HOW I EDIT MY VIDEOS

Well, there you go. I hope you enjoyed that. Now let's go into the computer. That'd be cool. Just dive into the computer. Let's go ahead and go into the screen recording on the computer. Can walk through the edit a little bit, and then we can take it from there. And yeah,
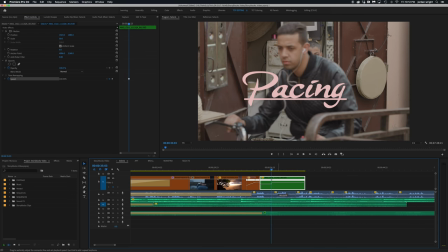When putting an edit together, pacing is incredibly important, not only for the entirety of your edit, but flowing from shot to shot as well.
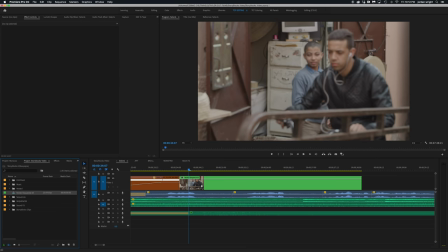It should feel smooth and effortless when you're transitioning between shots. In this particular part of the edit, this is when Leonardo DiCaprio's voiceover is saying, "I never know who I'm gonna meet or where I'm gonna wind up."
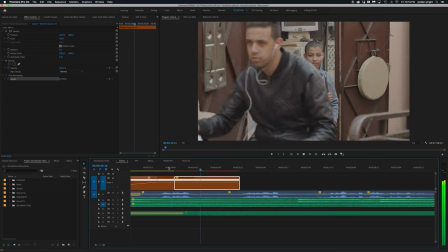I thought the shot of this boy in Morocco was perfect because not only is there a character on the bike passing by in front of the frame acting as a wipe,
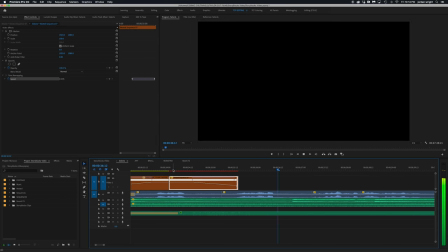but also I'm able to adjust the time remapping and speed here.
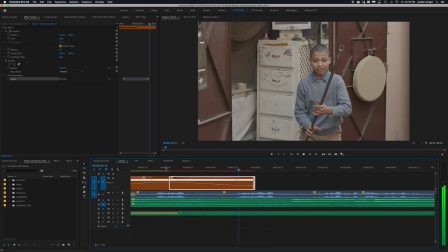So it starts in regular speed, 24 frames per second, and then slowly starts to slow down.
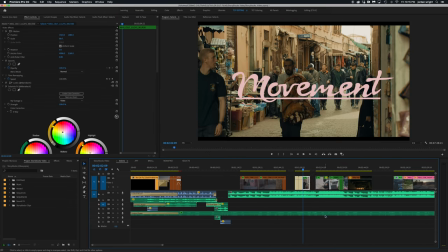Now, not only is the pacing important, but the movement between shots as well.
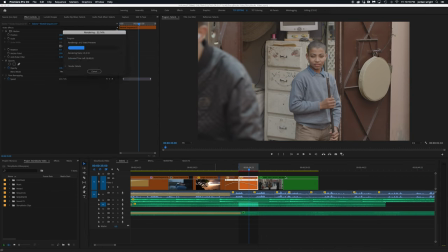So, since we're pushing in on the shot of the boy, the next shot following should have movement in it as well.
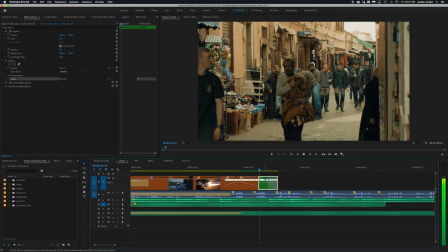For this shot, we are moving from left to right in this alleyway, so as you can see, it really helps blend the shots together.
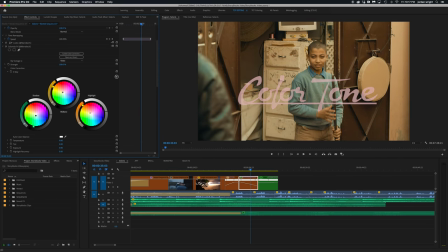Color tone is incredibly important as well, because if you're going from a night scene to a day scene,
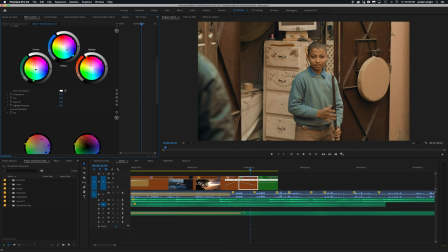or in an alleyway to a different part of the alleyway, making sure that the colors match help to blend the shots together. What I usually like to do is go in and adjust the color tone, the midtones,
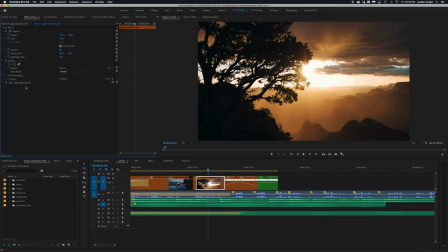the shadows, the highlights, and I love giving this warm feeling like the sun is shining down.
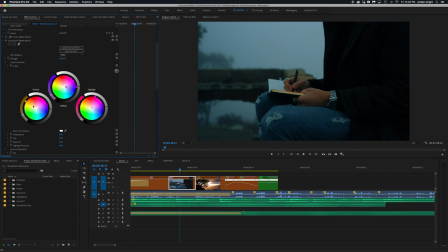So I'll adjust the shadows, the midtones, the highlights, maybe play with the vignette, and all of this is done with the Magic Bullet Suite.
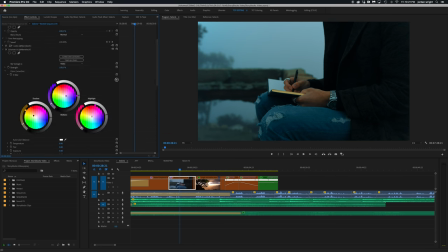Right now I'm using Colorista to adjust. You can use this in Lumetri and Adobe Premiere, whichever way you want to adjust the oranges, the reds, the blues, the purples, kind of play around and see what feels right for you.
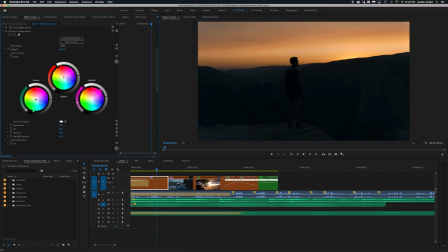So since this is magic hour, I'm going to make the highlights nice and pink, midtones red, and the shadows green.
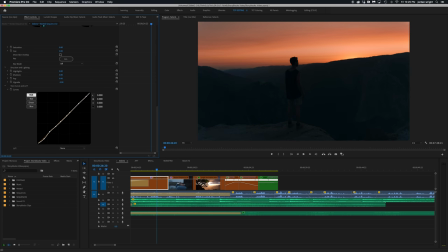Lastly, I'll go down to the S curves here, raise some shadows, highlights, and really make it feel like a whole scene.
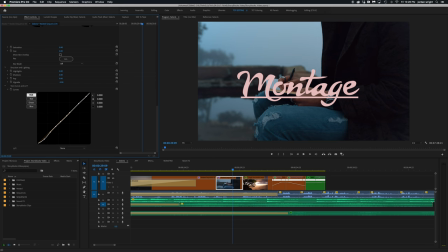Now, when you don't have any dialogue, you're essentially putting together a montage, which is a series of shots, and when placed next to each other, it tells a story.
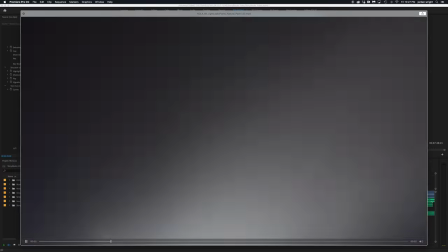So Leonardo DiCaprio's voiceover, luckily, is talking about having a book, and all he needs is air in his lungs and fresh sheet of paper.
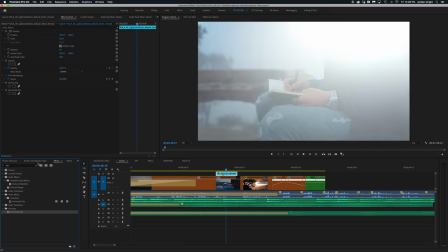So that's why I decided to use this shot of Tuan writing in a notebook, and then I added a lens flare to help blur the two shots together.
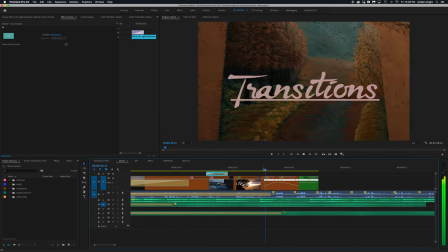The technique moving from shot to shot is better known as transitions.
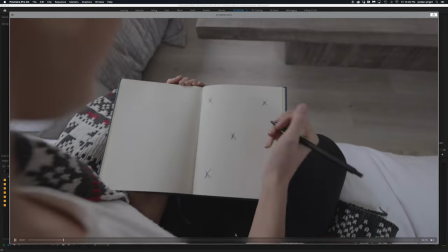So for this particular transition, I thought it'd be great to actually make it look like the painting was sketched in a notebook first, so there's a reasoning to showing it.
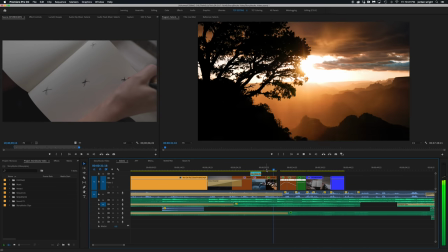So I added tracking marks into the notebook here of Carmela, then just digitally added it into the notebook.
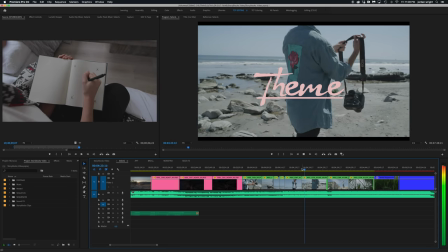Now this is all amazing, but there should be a theme and a story to everything that you're doing. So for this particular video, the theme is having that sense of childhood innocence and magic, and for me, it's seeing it through the lens of my camera.
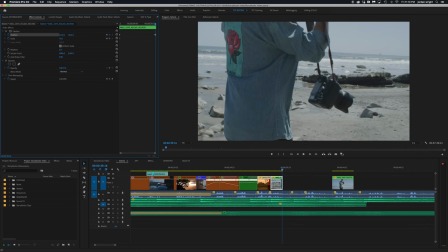Now for this shot of the kids playing soccer, I know that you'll probably be looking at their faces,
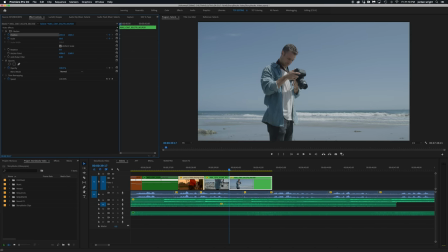so I adjust the framing of the following shot with the camera so that way the camera lines up on the rule of thirds exactly where your eyes were.
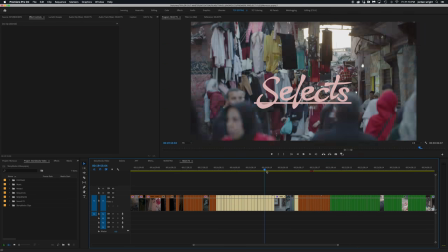Now I'm able to make these type of decisions by the process of making selects.
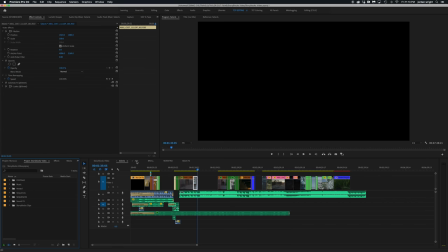So as you can see, I have a select sequence here where I keep all my favorite parts of the footage that I've collected in Morocco.
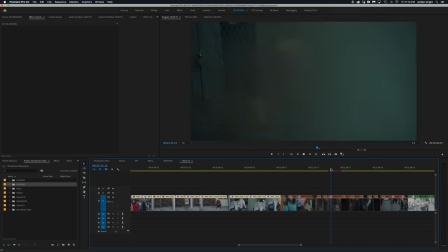This way, when there's a line about you never know what hand you're going to get dealt, I remember seeing a shot of a hand, and that way I can place it exactly over the lyrics.
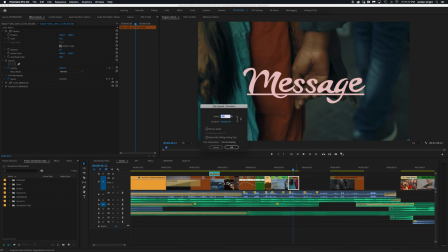Now, what all of this does is it relays a message.
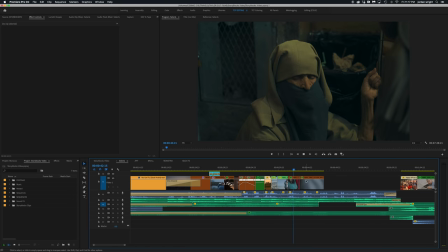For me, this whole video has to do with the one line saying, "You never know what's going to come at you.
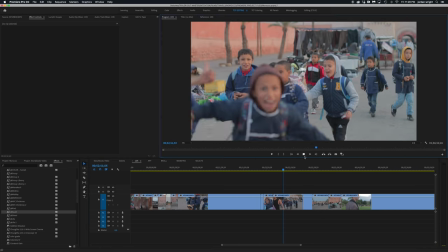You should make every day count." And for me, nothing brings me greater joy than seeing smiles on other people's faces.
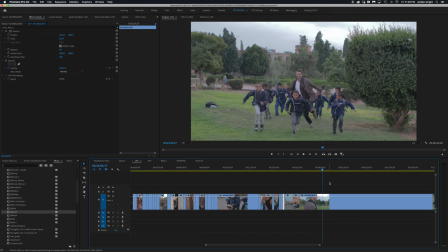This is why I love traveling. Seeing new cultures, having new experiences, and being able to relate to one another on a human level.